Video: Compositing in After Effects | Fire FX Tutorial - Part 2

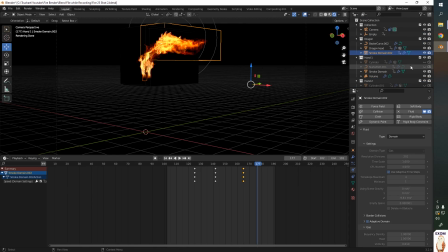this video, we will be compositing the file we created in the last lesson on top of the stock videos we got from Envato.
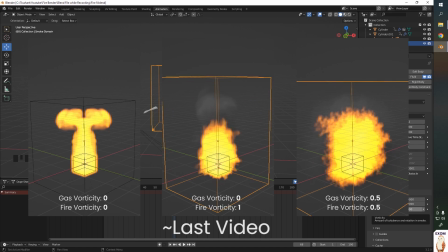If you haven't seen my last video, you might want to check it out before watching this one. Here we have a stock video which wasn't shot for adding VFX.
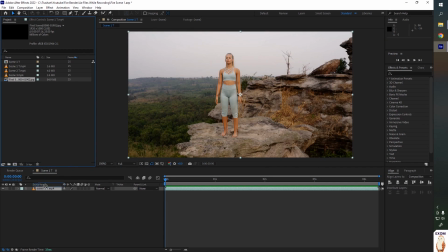We have no lights, no green screen, no track points, but who cares? We rendered in JPEG, so there's no transparent background. To remove all dark shades, switch modes to screen. First thing I'll do is drop the brightness of our footage so the fire can pop.
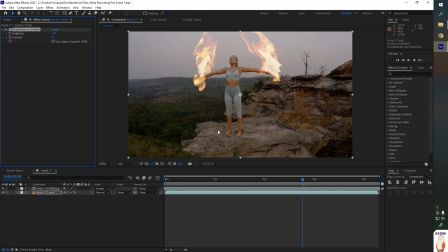Won't drop it too much though, cause we will have to add light falling on the ground as well, and I'm lazy. Boost contrast a bit. Let's keep our evening setting. The fire still looks a bit dull.
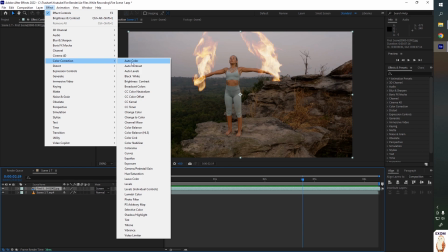It's much vibrant on the black background. So I'm gonna add curves. And let's boost the red channel.
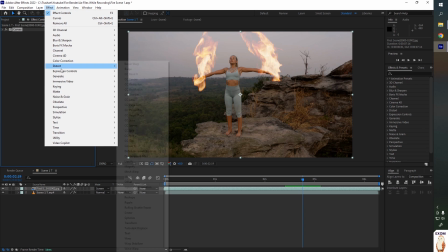Just a bit. Okay, now let's add glow. Increase radius.
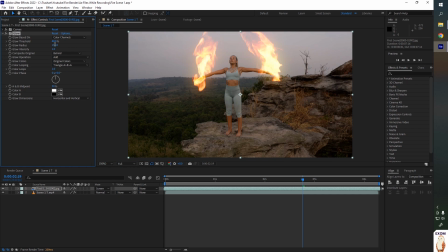Threshold just a bit to make it darker. Now I'll use another glow to add light flicker. Increase radius a lot so light spreads across the scene.
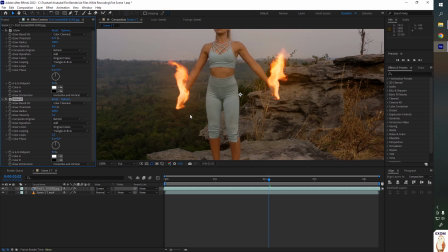If you turn this on off, you get flicker. But instead of turning this on and off with animation, we will use a shorter way.
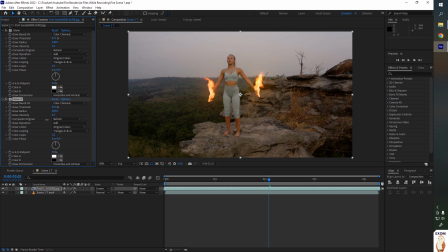We will use a wiggle expression to automatically animate the intensity. To type expression, hold Alt and left click here.
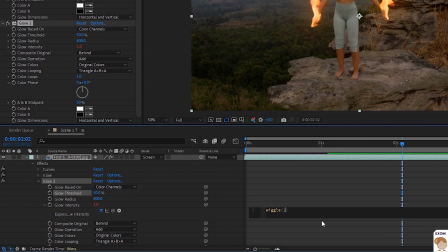Then over here type wiggle. In the bracket you have to add two numbers. First is the speed you want to change the selected parameter. So here glow intensity will change 10 times per second. Then comma, and next value will represent how much you want to change the intensity.
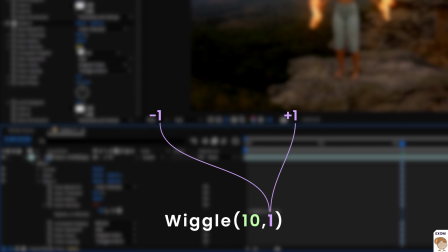I'll type 1. Now the way this works is it will minus and plus 1 from the original intensity value, which was also 1. So minus and plus 1 will be 0 to 2. Now wiggle will change intensity 10 times per second.
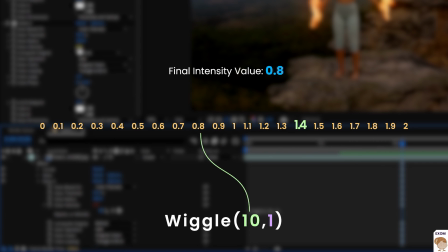So 10 times it will pick any random number between 0 to 2, and that will be your intensity.
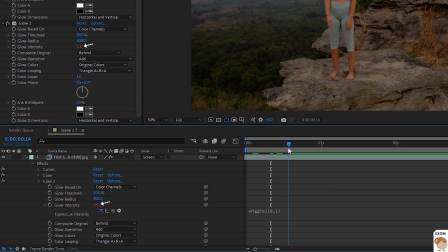So now if I move the slider, you can see the intensity changing. Okay, let's play and see.
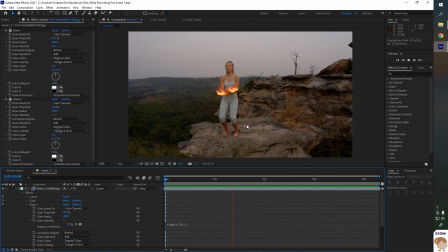Now we got nice flickering light. This effect will help us showcase the natural behavior of fire.
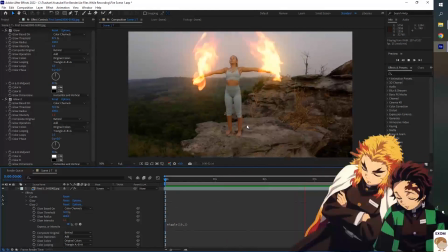Fire is random and chaotic. Fire is loud but also warm and comforting. Fire will take you under its wing, no questions asked.
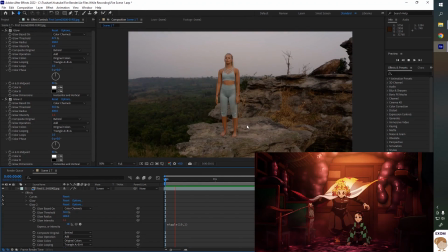Fire will believe in you, have trust in your abilities. Fire will make you stronger, more independent.
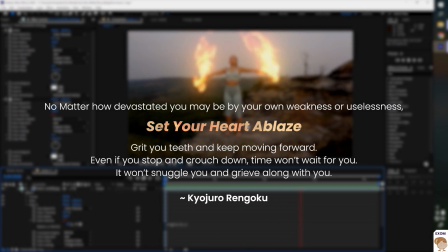Fire will be the light in the darkest of times. Now let's add lights on the body, targeting areas that are closer to the fire.
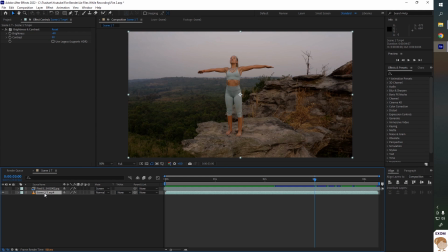To do that, first we need to separate her from the background. Hit Ctrl+T to duplicate layer.
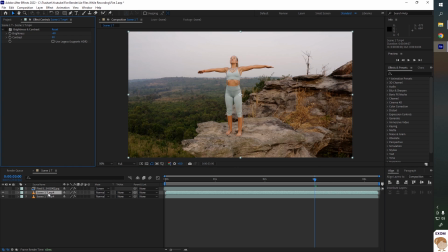I'll disable the brightness effect for now. Hit double click on the layer to go in layer mode.
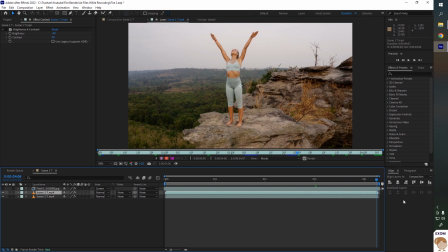Now we need to do some rotoscoping, which is creating a mask that will separate her from the background. But we won't create masks manually, that's a very tedious task. Okay, go to a frame which you think is easiest for making a selection.
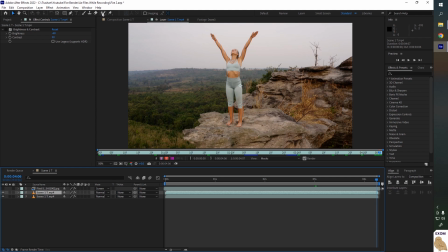Similar selection as you might have done in Photoshop. Okay, last frame is good. Now I'll choose Roto Brush tool and simply drag to make a selection.
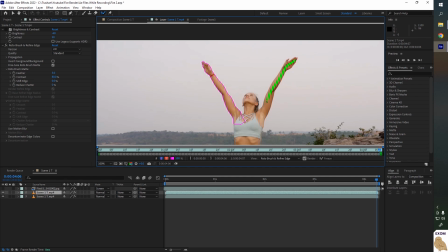This tool works best if your background has different colors from the part you want to select.
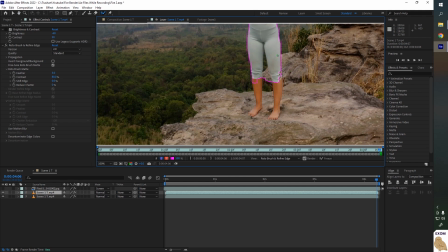It's easier that way for After Effects to differentiate between the foreground and background. It has over-selected here. To remove that, hold Alt. You'll see the brush go red.
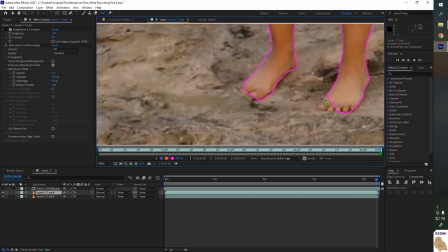Then again left click and drag. I'm gonna check for minor edits. This doesn't have to be super accurate since we are not gonna replace the background or anything.
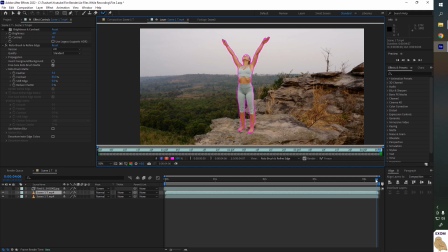Just have to add lights on her. Okay, now select the time slider and just move the slider on the opposite side. This will trigger After Effects to create cache between where the slider was before and where it is now. Creating cache needs RAM, so if you don't have enough, it won't do the whole scene at once.
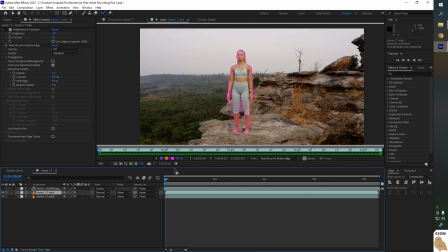You may have to do it part by part. Okay, now let's play this.